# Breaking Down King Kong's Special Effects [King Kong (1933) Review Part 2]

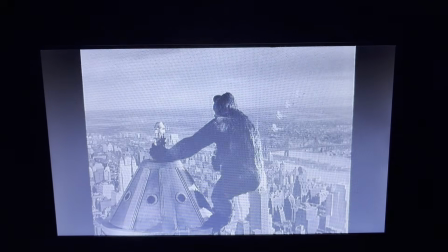1985s
With the clash of symbols, this shot is introduced. It would be a waste of words trying to describe it.
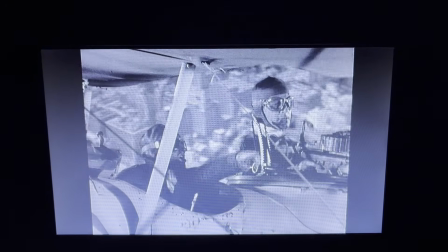1991s
By the way, the pilot in this shot is Marion Cooper, and the gunner is Ernest Schoedsack.
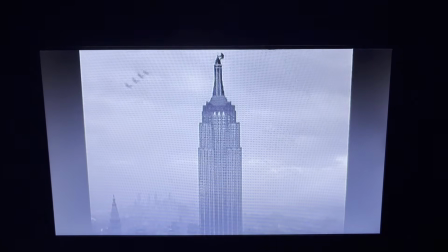1996s
It's a great cameo made better by the fact that Cooper really was a pilot. Kong takes a long look at Anne.
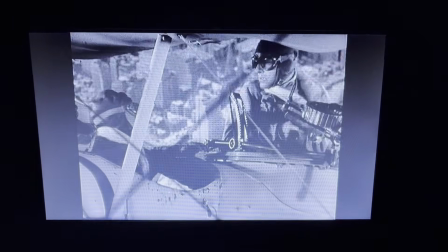2002s
We see Cooper motion for Schoedsack to hold his fire.
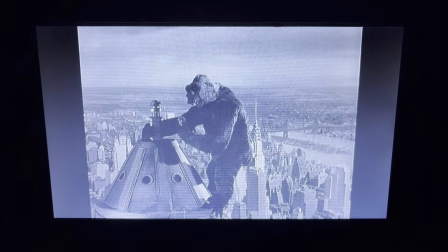2005s
The great irony of this scene is both sides are trying to protect Anne, and if Kong hadn't set her down, there would be no danger.
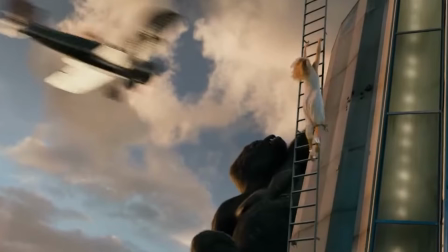2013s
This is totally lost in the remake, where the pilots seem entirely unconcerned whether Anne survives the fight or not.
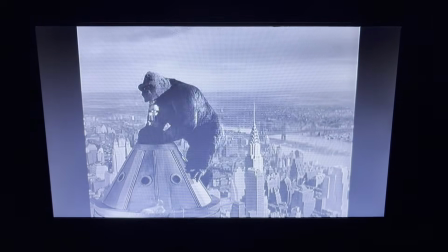2019s
Kong sets Anne down, climbs into position, and bellows a challenge to the biplanes.
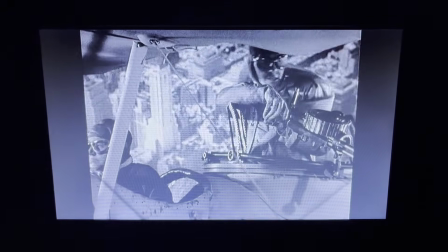2024s
A powerful, almost militaristic variation on Anne's theme plays. She is the reason this battle is being fought.
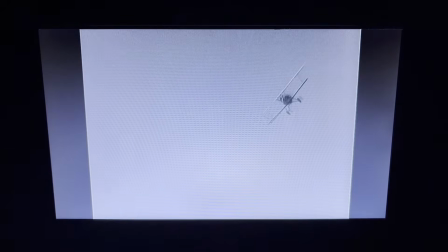2031s
Then, the orchestra vanishes. Just like the T-Rex fight, it will not return until one side is lost.
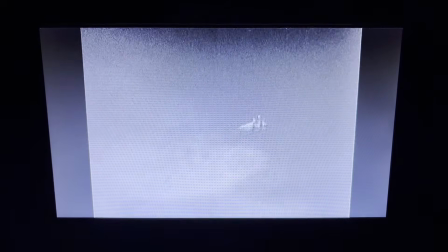2037s
The absence of music here has the same impact as it did then. The choreography of this fight is simple.
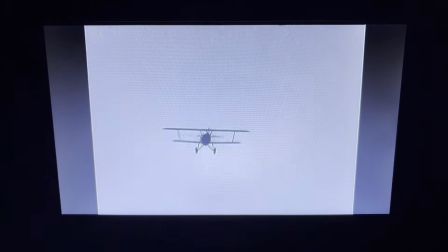2044s
A plane races toward Kong, its engine blaring. Kong returns the cry, arms raised to fight.
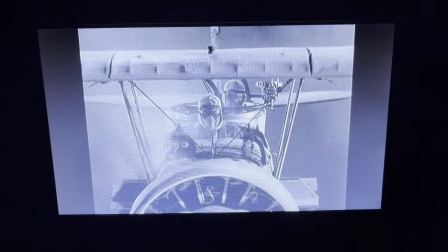2050s
Plane closes in, there is the roar of machine gun fire. Then it turns and flies past Kong.
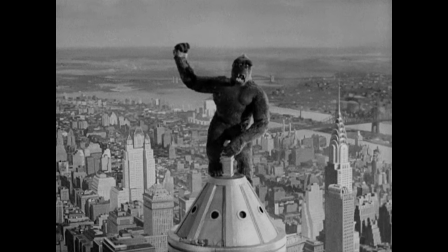2055s
They never touched, but he's now injured. There are three main reasons why this is one of the saddest monster death scenes of all time.
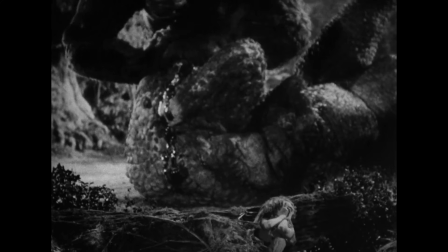2063s
First, it's unfair. Kong has all the strength and intelligence needed to win against any creature.
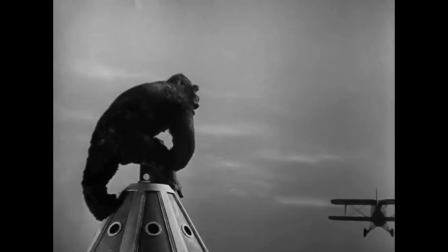2069s
But this is not a struggle decided by power or even intellect, but technology. All of Kong's abilities are useless.
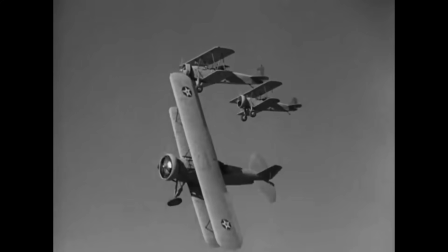2076s
It's comparable to putting a medieval knight on Omaha Beach. Second is Kong's reaction to this unfairness.
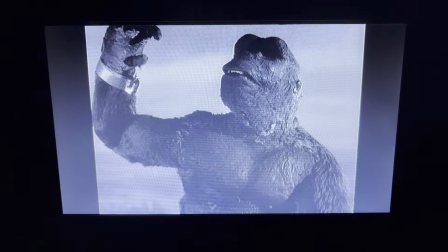2082s
He looks totally confused. He has no way of understanding why he is losing.
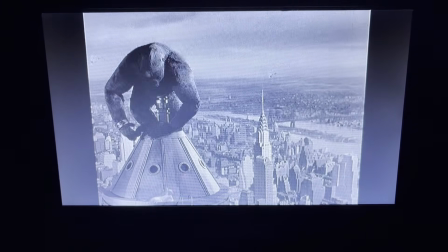2087s
The way his movements slow down as he becomes weaker is pitiful. Third, and most of all, Kong believes he is protecting Anne when, in reality,
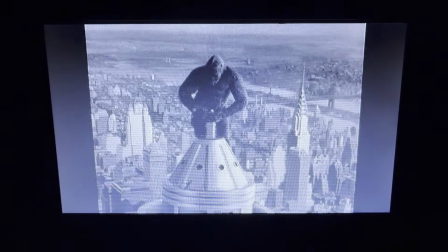2096s
he has been the villain of this story. He can be seen frequently looking down at Anne between strafes, making sure she's alright.
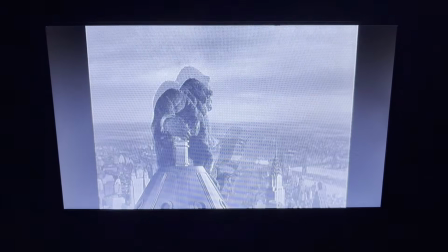2103s
Kong isn't totally helpless. He manages to bring down one of the planes, but it's too late to make a difference.
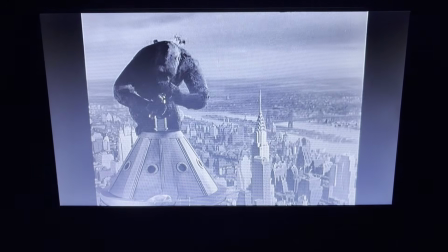2108s
We see him rubbing his eyes to stay awake, calling back to his reaction to the gas bomb.
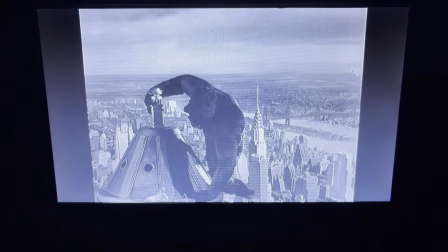2113s
Kong's strength finally fails him, and he slips from his perch. The music returns, signaling that the fight is over.
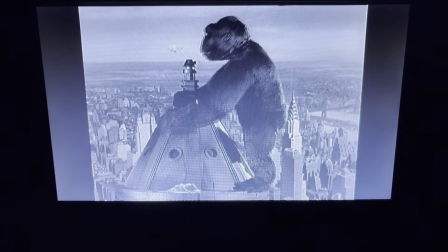2120s
Kong reaches for Anne, then stops himself and looks back at the biplanes, ensuring they won't turn around for another attack.
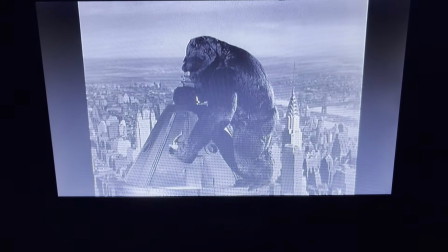2126s
He picks up Anne one last time, cradles her affectionately, puts her down and strokes her.
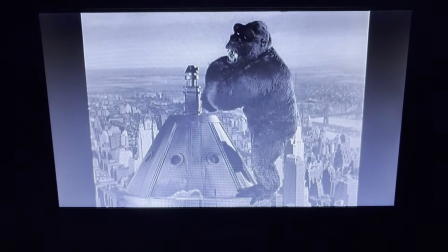2132s
The roar of the biplane's engine returns as one rebalances for another strike on Kong. This finishes him.
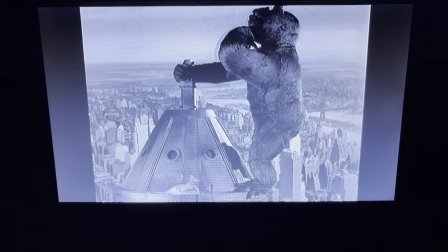2138s
Almost operatically, he holds onto the tower with an outstretched arm before falling off.
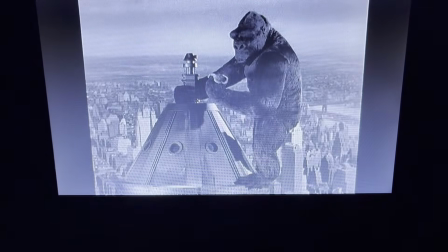2145s
It's tragically fitting that Kong met his end not in his last moment of tenderness, but while continuing his fight with the biplanes.
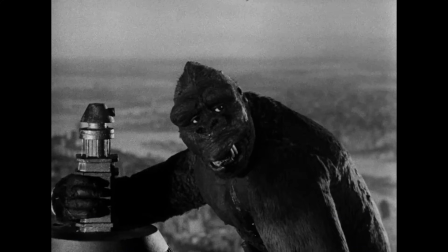2153s
He was a violent creature who died a violent death.
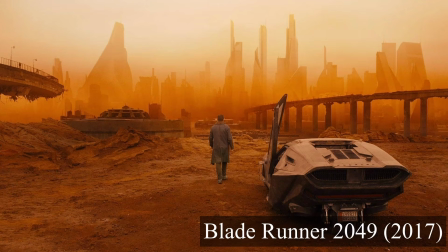2159s
As much skill as computer animation takes, and as gorgeous as the results can be, I will always prefer physical art.
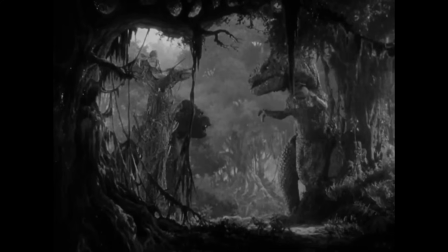2166s
There's something inherently beautiful about an artistic work crafted out of real materials that has a tangible presence in the world.
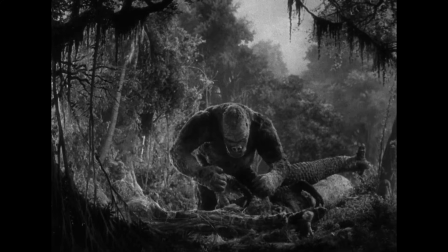2173s
King Kong is a wonderful display of physical art. Painting, model construction, and animation, both hand-drawn and stop-motion, featured throughout.
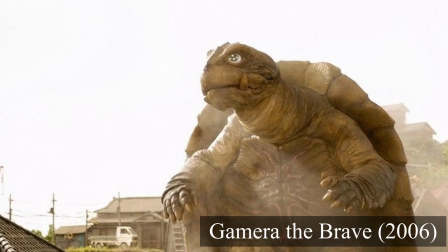2181s
A CG model or an actor in a costume can produce some incredible visuals, but stop-motion will always be my favorite method of portraying monsters on screen.
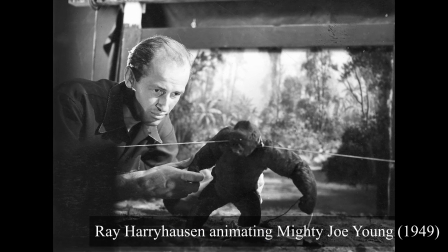2189s
The animator having to deliberately pose the models for every frame adds so much character and personality to the outcome.
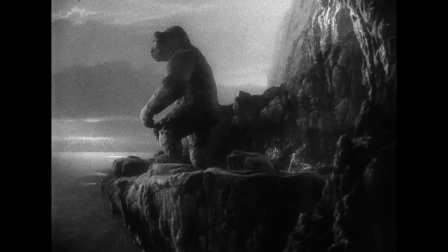2195s
The beauty of the special effects of King Kong makes them not just impressive accomplishments for their time, but pieces of art that are still inspirational today.
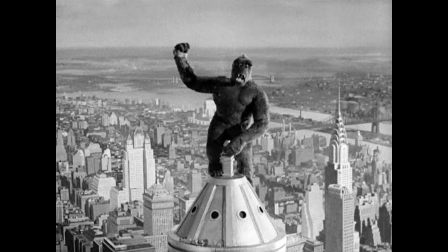2204s
Their masterful artistry underscores the deeper ideas within the film's story, ideas that I'll analyze in the next and final part of this video series.
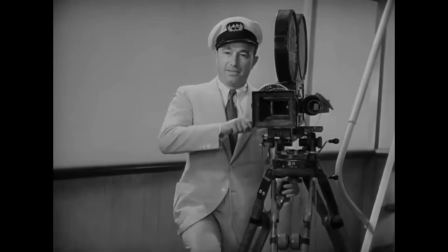2212s
Stick around.